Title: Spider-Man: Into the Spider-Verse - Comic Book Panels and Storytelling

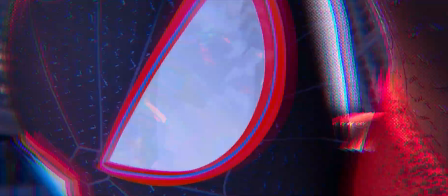Let's discuss Spider-Man Into the Spider-Verse, and how the film uses comic book panels to reinforce the story beats that they accompany,
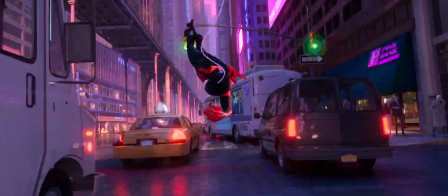as well as how those panels accentuate character growth in particular.
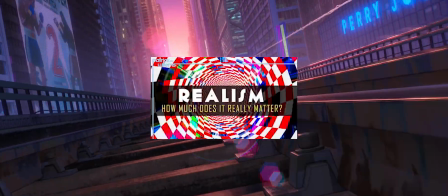Credit or inspiration for the idea, by the way, goes to Patrick Willems for his essay on realism, as well as this tweet.
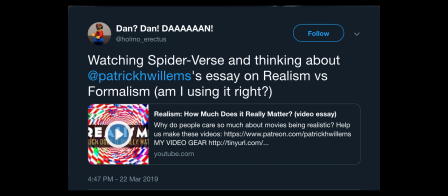Just to be clear up front, my definition of comic book panels has a lot of wiggle room.
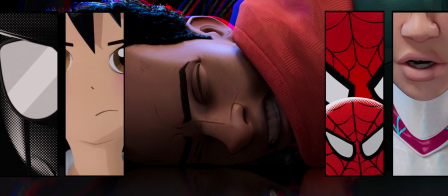In this moment, the panels are picture-in-picture, whereas 5 minutes later in the film, the still very comic booky panels are done in a split-screen effect.
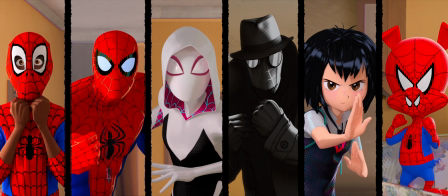They also, in this moment, have a torn paper effect on the border, while the ones in this moment have clean and straight borders.
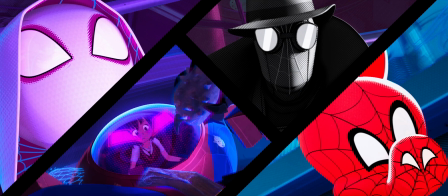In short, lots of play within the definition of panels. With that out of the way, the question: how does Spider-Verse use comic book panels?
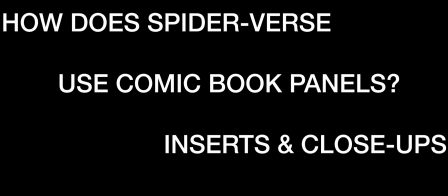They take the place of inserts and close-ups. And you'd expect that panels are used for this. They're used whenever the storyteller wants emphatic shorthand. And that makes sense.
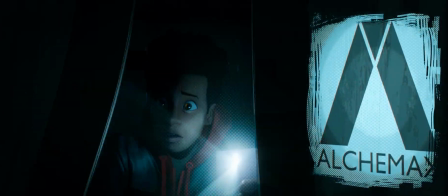You're putting boxes around areas of the screen and saying, hey audience, look here. Just as with inserts and close-ups,
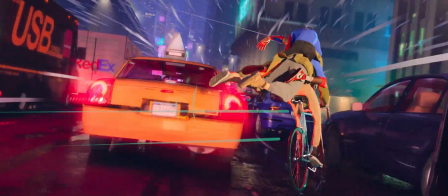you're highlighting a moment and asking the audience to infer and understand that what they're being shown is important, as well as why it's important.
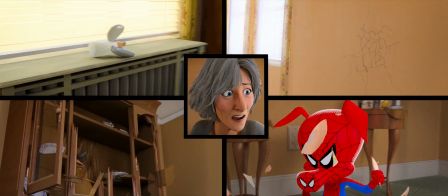When they're used this way, panels can tell a funny slapstick gag faster, or ratchet the tension of an action scene more efficiently.
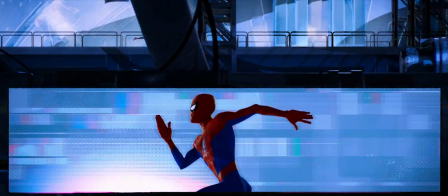They're in the Spider-People's intro montages, which, on paper, serve to introduce characters,
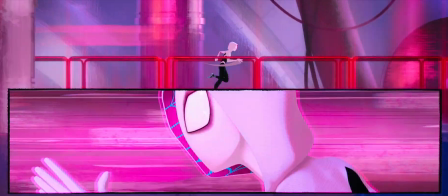but because the intros are so repetitive, they also double as shorthand for saying that all the Spider-People have gone through similar experiences.
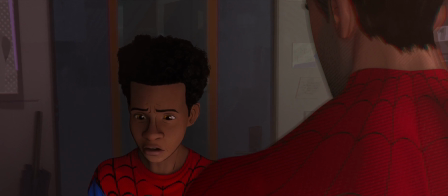That way the audience already understands Peter B. Parker when he says as much later on.
We've all been there.
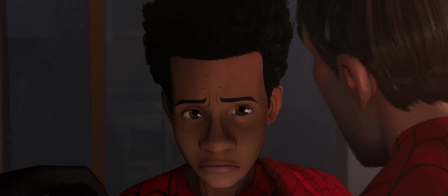You know, for me, it was my Uncle Ben. For me, it was my Uncle Benjamin.
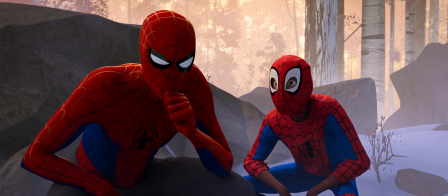Comic book panels are used twice to exposit a plan.
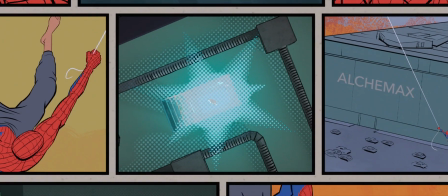First, when explaining how to get into the research facility, and later when figuring out how to sneak through the gala, both times allowing an easier summary.
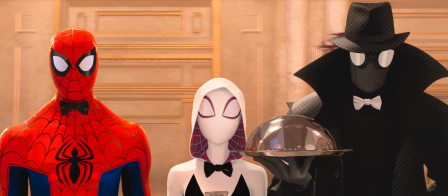The second time, the summary is entirely visual. You don't even need a voiceover. They're used in a scene transition that immediately switches into a montage,
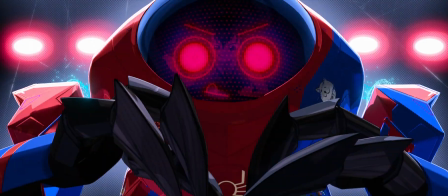elegantly changing locations while covering the resolution of a lingering plot point about the goober in less than 15 seconds.
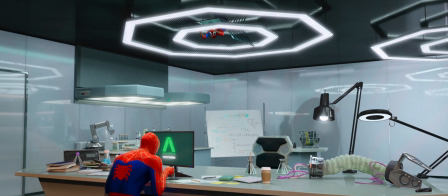Finally, the filmmakers use this emphatic shorthand during major moments in Miles' growth throughout his story.
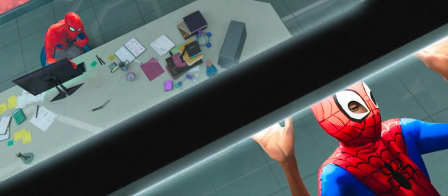Miles isn't the only character to grow, but he is the only character whose growth is accompanied by panel effects.
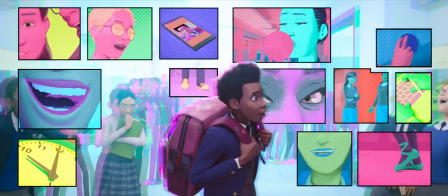They show up when he gets bit, when he experiences his powers for the first time, when he takes his first steps,
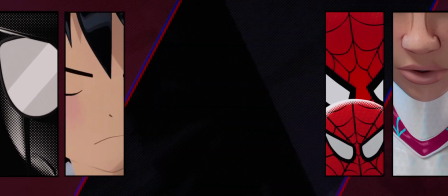when he gets challenged by his peers, when he's struggling to keep up with the rest of the Spider crew.
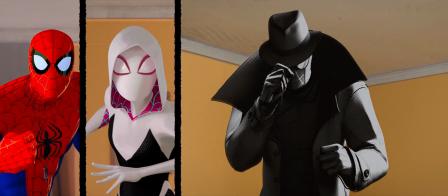Here in particular, the rest of the heroes stack in from the right, but Miles enters from the left.
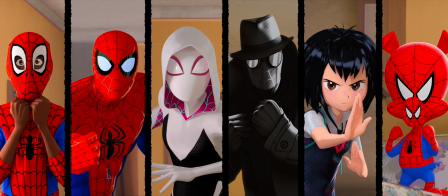This is a great composition that reinforces the story point that he's not quite as coordinated with or as prepared as the rest of the crew.
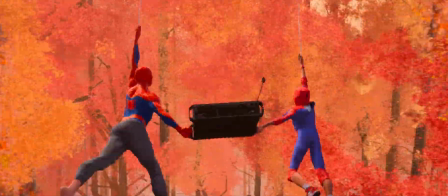To contrast, Peter B. Parker also grows, but his growth is signaled by swinging next to Miles.
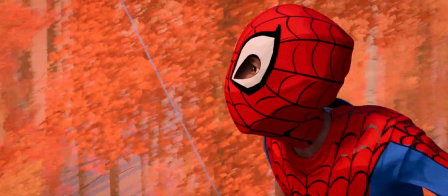First here, when he recognizes and lampshades their relationship, and then much later, immediately after he realizes he might want kids someday.
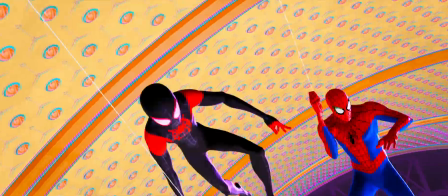Definite character growth, but it's signified totally differently. Back to Miles.
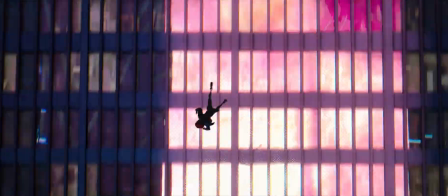There's this incredible moment where he becomes Spider-Man, but let's put that to one side and look at a scene before and a scene after that.
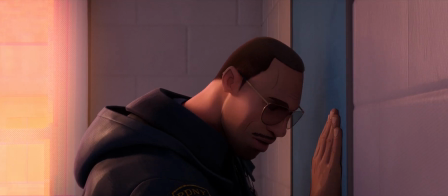First, before.
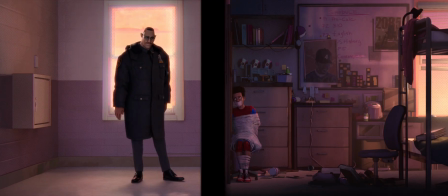There's a moment of growth where he gains a good measure of control over his powers, but the panel effect here is notably not a presentation flourish. It's part of the physical space in the shot. The effect is that what looks like a panel composition is also acting as a physical barrier.
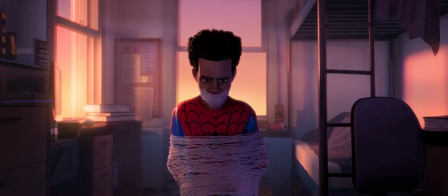The tension in this scene, the separation of father and son, will remain unresolved,
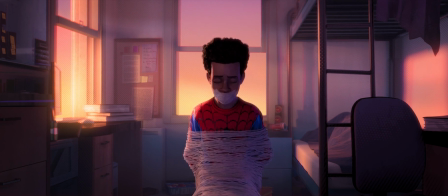explicitly because Miles can't control his powers by the time his father exits.
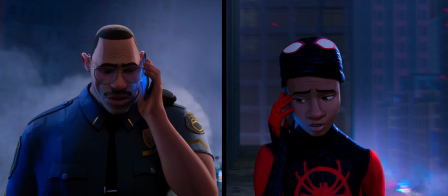Second, on the other side of Miles' leap of faith, and after the final battle, his dad speaks to him again, and here,
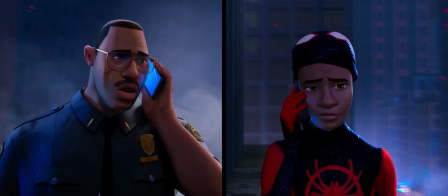it's an explicit split-screen panel, but the effect is the same, and it's an effect constrained to this before and after moment.
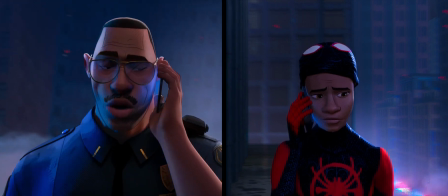Only in these two moments are the panels used as barriers in a frame's composition, in addition to emphasizing or underscoring storytelling.